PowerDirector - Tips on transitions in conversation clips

In this tutorial in Cyberlink PowerDirector, I'd like to give you some tips about transitions when you have a conversation. When, like the scene on the screen, it splits between two people, and you have the gal of the white phone, the guy in the blue shirt, and the scene goes back and forth between the two of them talking on the phone.
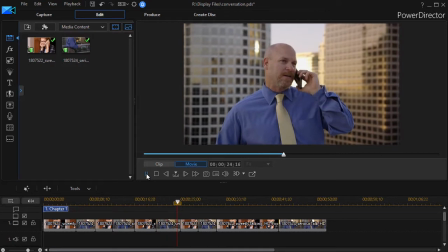Oftentimes, the very best transition in this kind of setting is none, because it works really good.
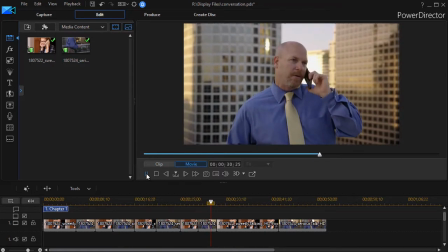It keeps the speed and pace of the conversation up. It keeps the viewer attached to what's going on.
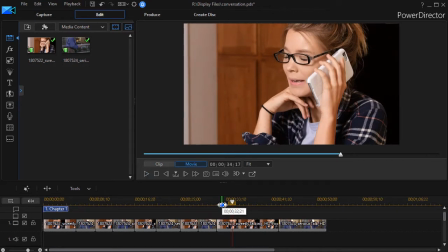But there may be some times when you'd like to try a little bit of a transition. If you do, let me give you some tips. Number one tip is this: be concerned about length of the transition.
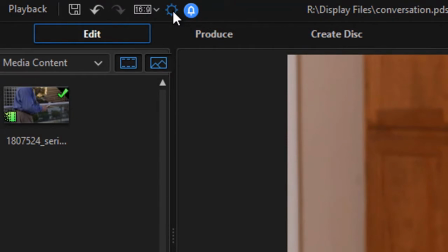Now, you control the length of the transition in your settings. I'll click on the User Preferences gear at the top and then click on Editing.
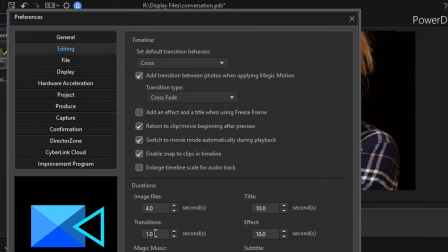And over here, I get to control my transition length for any transition I drag down. Most defaults is set to 3 or 4. I'll put 4 in right now and click on OK.
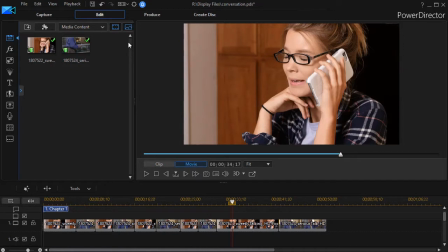Let me take a transition that you might want to use in this situation. I'm going to go to my transitions room. I can press the F8 key or click on the lightning bolt icon on the left.
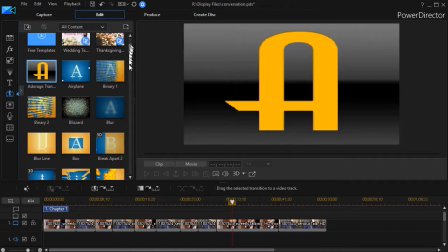And with all the content selected, I'm going to go down to the bottom.
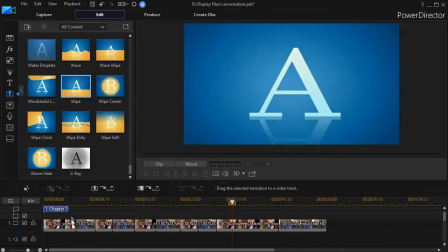I'm going to go to a simple wipe. And I'll take and drag that between these two first cuts here.
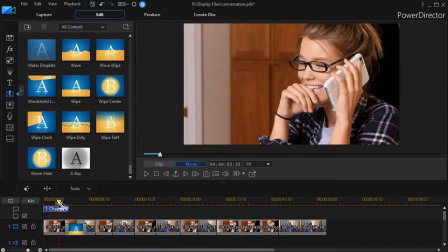Now notice what happens with a 4-second transition as I go ahead and play it in my movie.
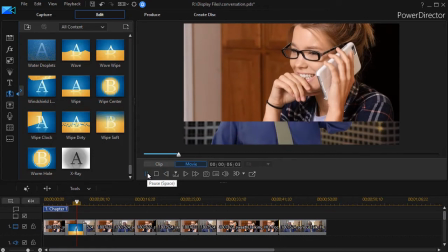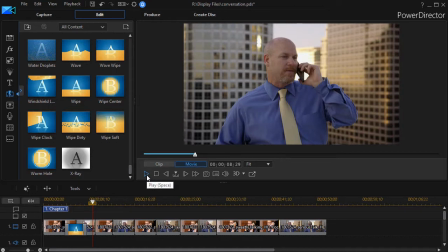I didn't actually slow the movie down, but because the transition is so long, it really sucked all the energy out of the scene. It takes no longer for the actors to say what they're saying and the scene to play, but it's much too long.
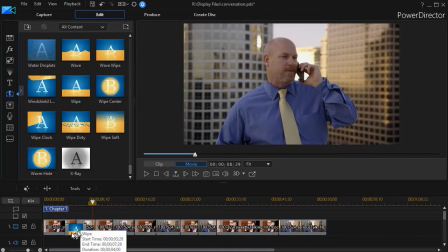So one of the ways you can do that is you can change them individually.
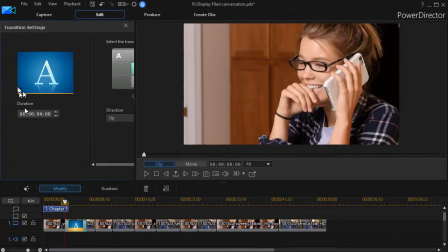I'll click on it, click on Modify, and I can go over here and lower it down. My preference is no longer than a second. And then I've reduced it to that.
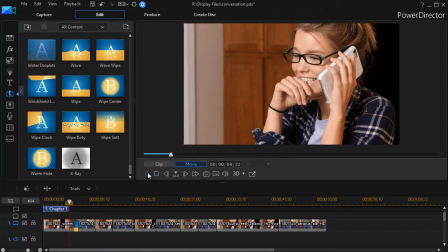And at this rate here, when I go ahead and play this wipe, it's a lot better. It's not quite as intrusive in the flow or feel of the scene.
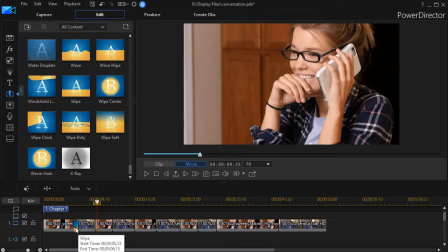The other thing I like to do with a transition, besides keep them short, is I tend to like to go vertical rather than horizontal.
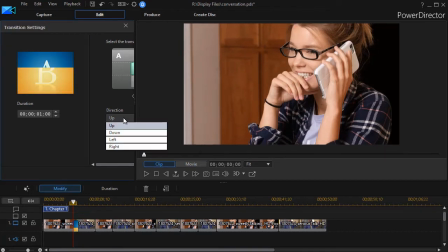And in your wipe, you have an option of 4 directions, up, down, left, or right.
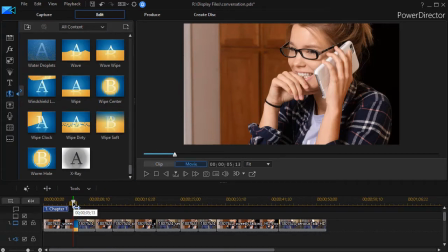And so if I click on this one, I think it's more natural with people to go from one side to the other than top to bottom.
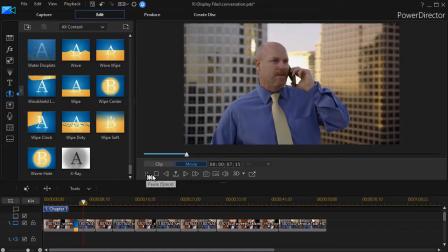And so I like that wipe right there. That's not too bad.
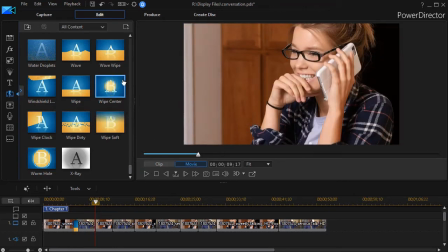The other one that even more subtle would be the one that's simply called Wipe Soft.
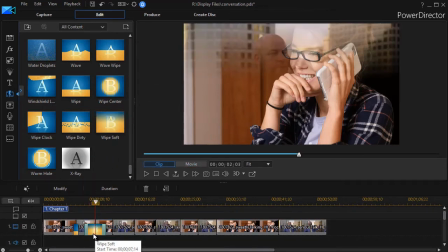I'll drag that down here. And again, I didn't change my defaults.
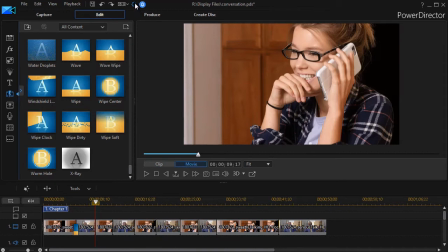Let me undo that with Control Z. I'll go back for now, and you can change the defaults as often as you want.
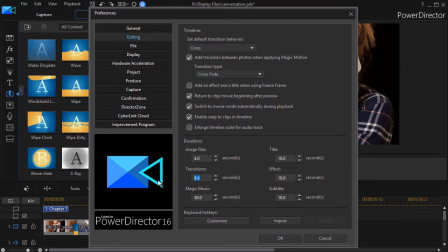That's one thing I like about PowerDirector. I'll just change my default transition to 1 second.
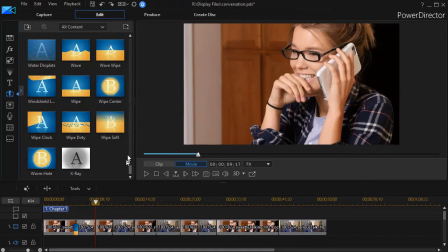Click on OK. So if I'm going to do a lot of them, I'd rather not change them manually. So I'll take the Wipe Soft, drop it here, and now I have a transition.
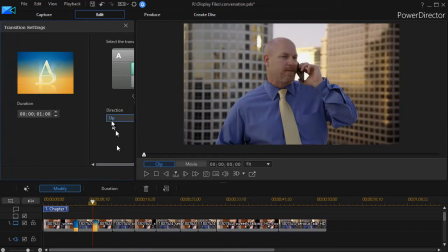I want to also change it, though, so it's right or left.
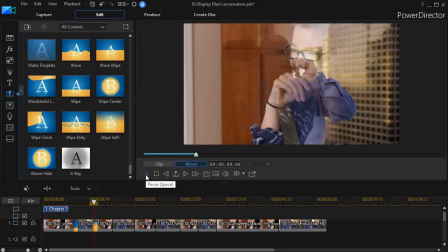Go ahead and click on it. And now we have our second transition, a smoother wipe, but it really doesn't get in the way of the conversation.
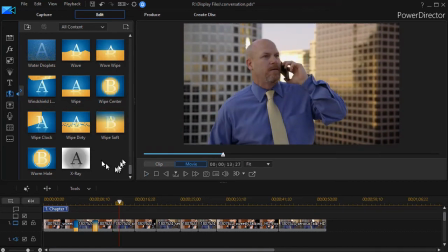Now, some of these transitions draw too much attention to themselves.
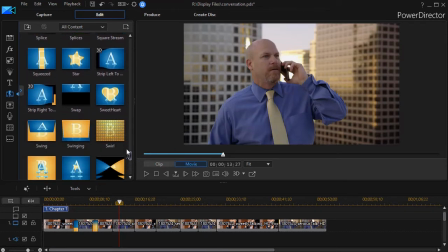There's two others that I would use from time to time, and it would be sliding lines.
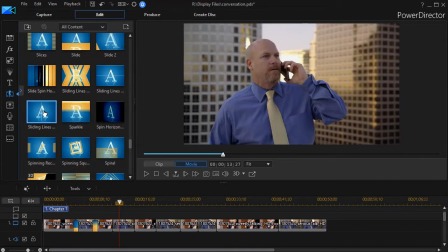You could use the horizontal. Again, I'm a fan of the vertical, so I'll take the sliding lines vertical and drop it over here,
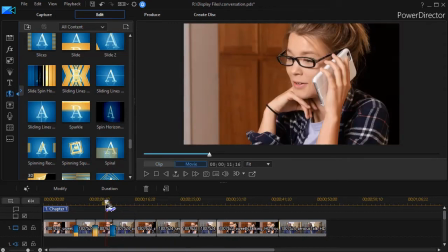and it's going to be a second long, and I can use it this way.
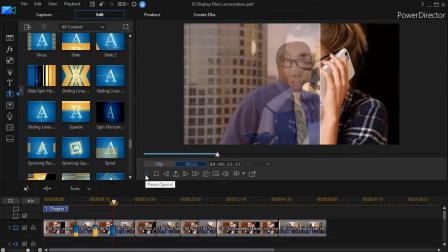So when I click my play key, it kind of separates the two.
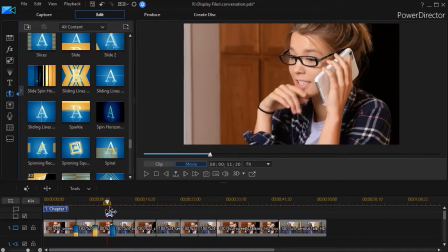And in this case, because there's a little more visual action, I might even shorten this down to less than a full second here.
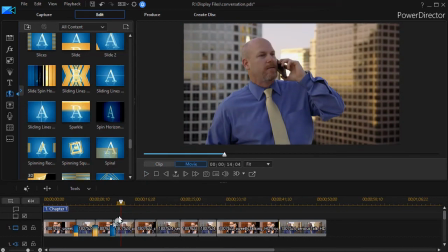I might make that a 1/2 second long, because I don't want the transition to take away from the flow of the theme. You can try the horizontal one too. That isn't too bad, but there's one complication with it.
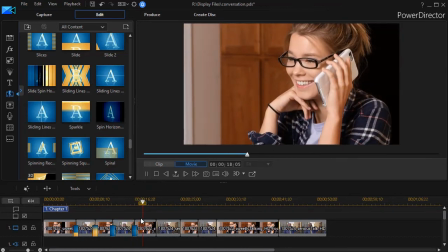I'll play it and you might see it. It's actually a 2-stage expansion here.
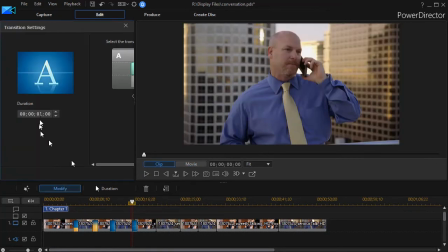I'm going to go ahead, in this case, we'll make it longer so you can see the difference. So let's go up to 5 seconds. And then you'll see the difference here between the horizontal and vertical one.
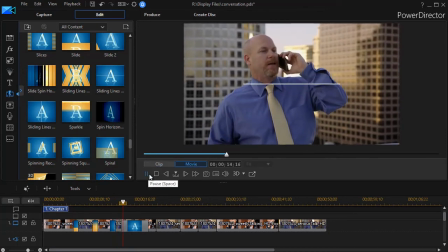And when I click here, you'll notice it will expand once, freeze, and then continue.
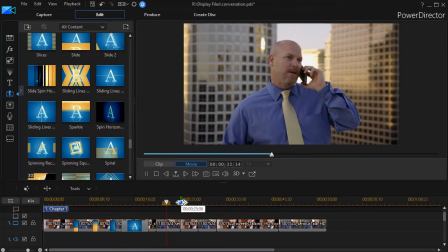But even in the short distance of a second in your timeline, it will tend to slow it down. So of the three that I prefer to use when I want something besides a straight cut,
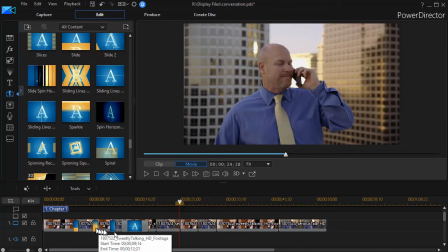I tend to use the wipe or the wipes off or sometimes the sliding lines. You might find some that you think help the conversation move forward without being too distracting.
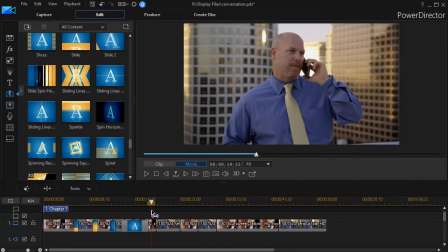And again, oftentimes the very best thing you can do for transitions in a conversation is simply nothing.
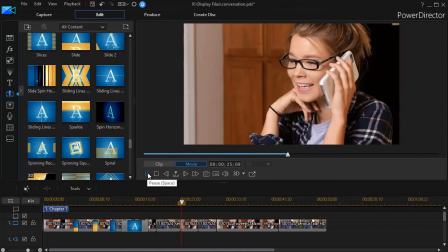Just have a straight cut from one actor or actress to the other, and it keeps everything moving forward quite well.
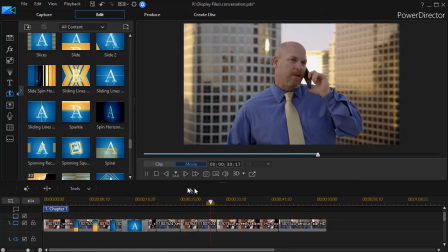But there are some transitions that work as well.